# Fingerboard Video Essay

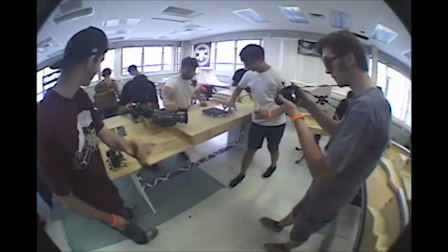(4:21)
Now, let's look at a similar clip, but with fingerboarding. Here we see a busy fingerboard park, with 2 cameras filming.
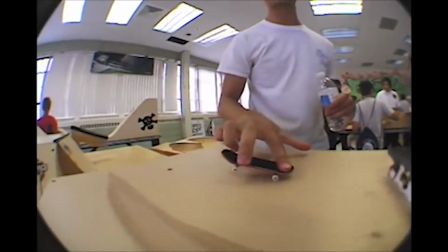(4:28)
And again, we are launched into the close-up footage. Through the fisheye, we learn more about the scene, and who is doing the fingerboarding.
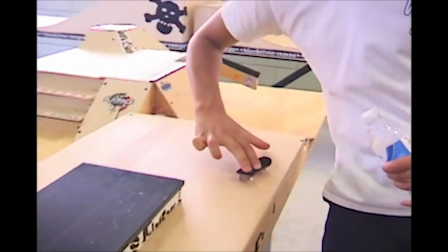(4:35)
Here we have Kenny Klein, with his calculated, technical fingerboard style. What better way to represent him than with a satisfied little glasses adjustment?
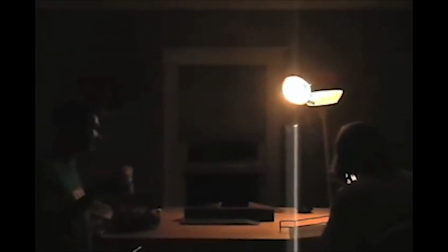(4:45)
Jesse's fluid use of the fisheye and long lens work in synergy to create the atmosphere of his videos.
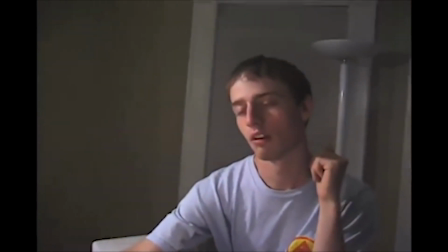(4:50)
The long lens adding detail and character, while the fisheye complements it with excitement and flash.
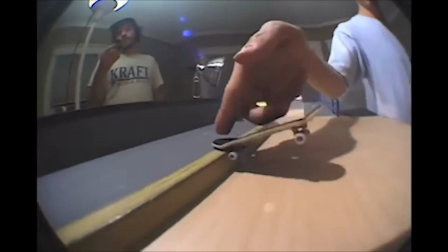(4:56)
When you blend those 2 elements together, you are left with the perfect VX1000 recipe.
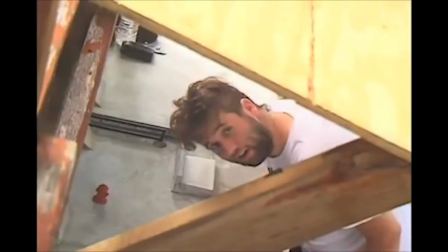(5:04)
His style of editing cuts would not be possible without such a versatile camera setup.
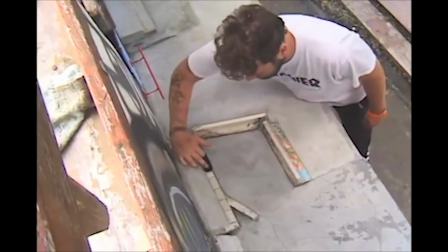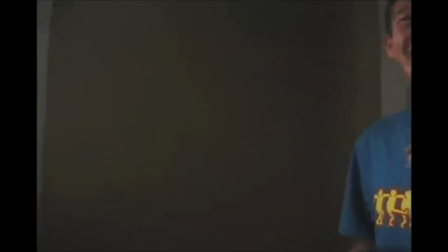(5:14)
The way Jesse uses this tool set to weave emotion into his clips is unlike any other skateboarding filmmaker.
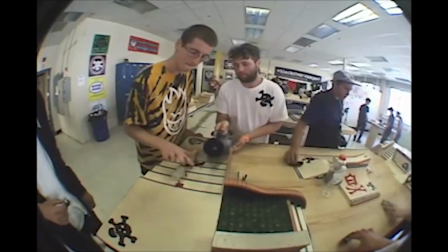(5:20)
By clashing their filming styles, Chris and Jesse opened up the ability for double angles with 2 VXs.
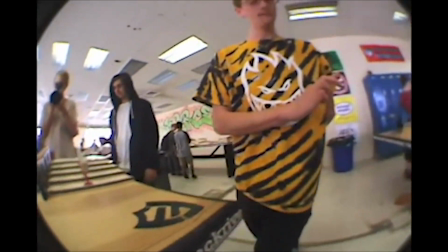(5:26)
These minor details are what makes their video absolute.
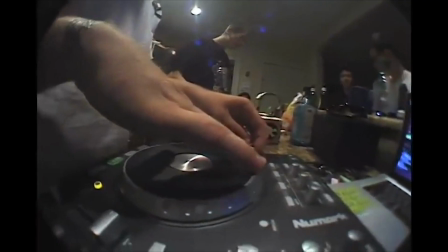(5:32)
As fingerboarders, we go to these events just to hang out and to see our friends, to socialize and kick back.
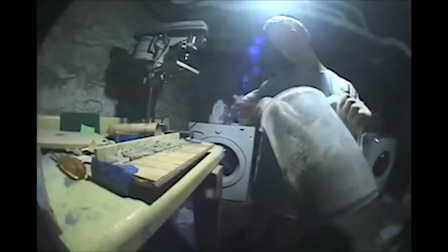(5:38)
Sometimes it is a productive space where we film and make art. Sometimes it's not.
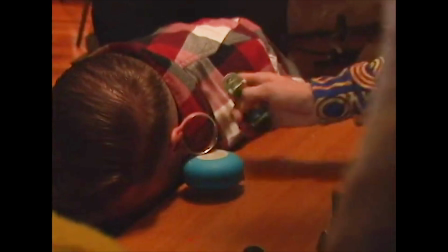(5:44)
The event is titled Rendezvous because our community is so small and exists mostly online.
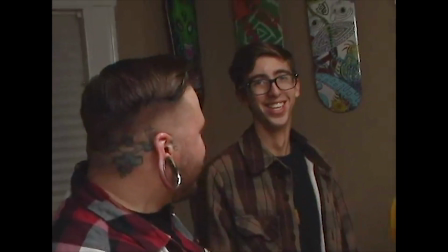(5:49)
So it's a big deal when we meet up. Taking hours of this footage, turning it into something complete and meaningful, that's no easy task.
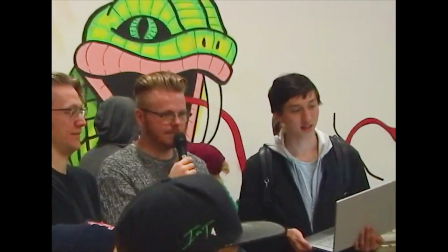(5:57)
I don't think anyone can capture these memories the way Jesse Braun and Chris Kraft have.